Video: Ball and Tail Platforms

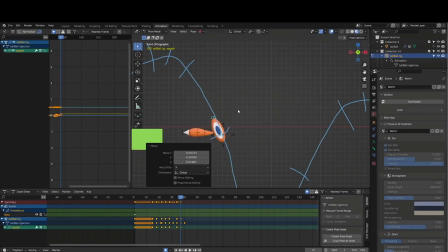4:10 It has to follow the arc that the ball is moving in. Okay, we'll make sure we move that just like that. Okay, so let's go ahead and watch that now.
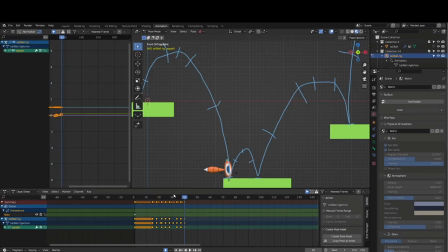4:24 Okay, so it's stretched. There's the impact. So we'll go a couple frames, squash it down, and I'm just going to make it come back up because I'm not going to animate any more of the arcs. So you don't have to sit here and watch that.
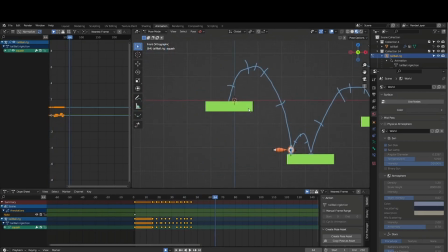4:43 Okay, so jumped one time. Okay, now let's worry about the tail. Just going to lower my end frame there.
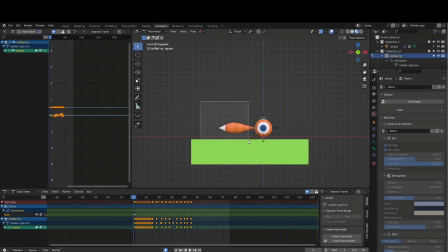4:54 So let's go back to the beginning. Let's select all of the bone controls. Now this is already set to individual transform in your file. But we want to individual transform because if we don't, I have median, which is usually the default.
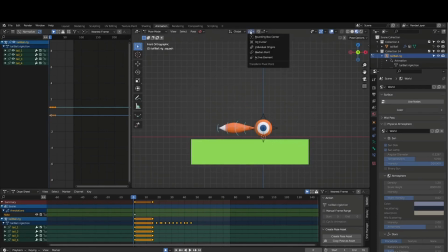5:08 They're all going to move together like this, but if I have individual turned on, it will rotate like that. Okay, so let's see. Let's say there's a little bit of motion on the tail because it's alive.
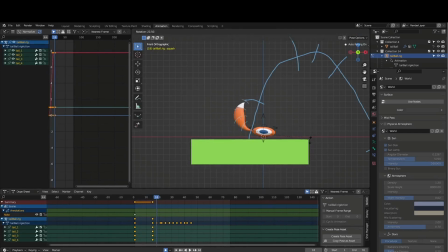5:25 Squashes down, and I picture maybe that's how it's prepping. The tail goes up, the body goes down, and then as this thing jumps up, the tail will go the other way. And remember, the tail has to follow the arc as well.
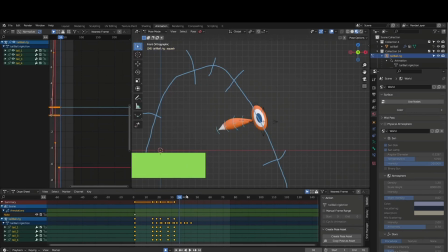5:42 So I'm just moving every few frames, making sure that it lines up with the direction of the ball.
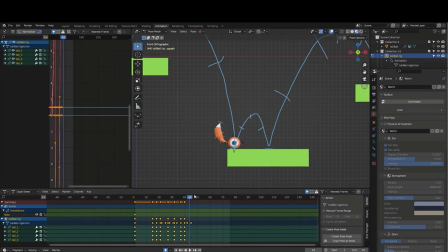5:55 Okay, and then it lands. And now it's going to go back this way. Now, because it's right on the edge, I would make this tail go all the way down. If you were more in the middle, there's not really room to do that, so it'll bounce off the ground.
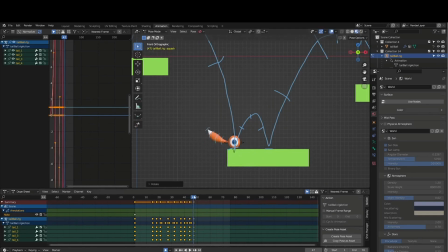Okay, so let's push play.
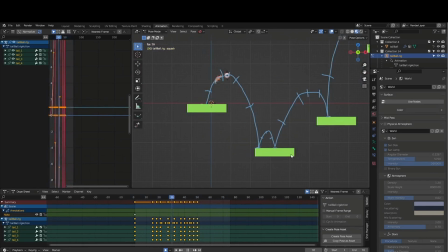I don't like how fast this part is, so I'm just gonna spread those keyframes out just a little bit, just a couple frames.
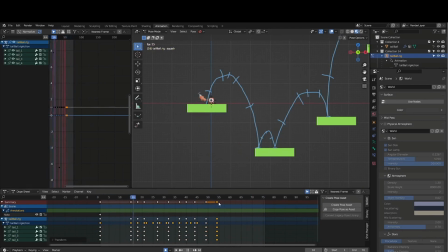All right, so that's good, but it's not perfect. We want the tail to be offset, so like this one happens, then this one, then this one, then this one.
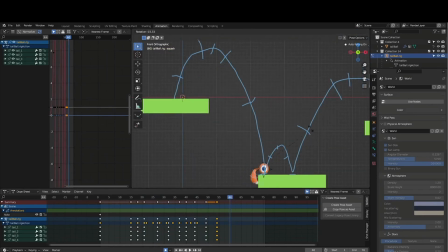6:49 Because right now, the way it works is they all kind of bend together and go straight together,
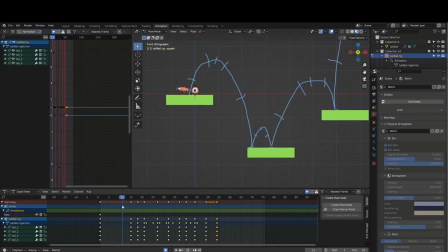6:55 which is not really how it would work. You'd have one part of it bending and then the next part and the next part. So, just like we did with our motion graphics assignment at the beginning of the semester, I'm just going to select. So I've got tail 1, 2, 3, 4 selected. I'm just going to select 2, 3, and 4 and all the keyframes.
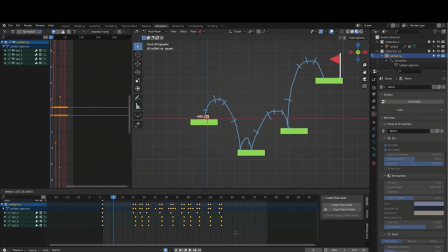7:14 I'm going to press G and move them over 2 frames. Now select 3 and 4, move it over a couple frames. Now just 4 and move it over a couple frames. So now you can see
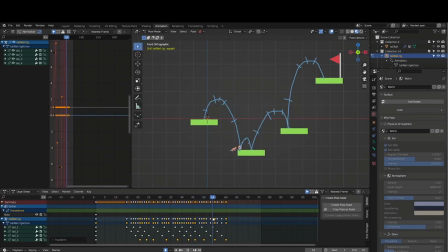7:37 how it's offset. So you'll have to make sure that you go all the way to the flag, and then that's it.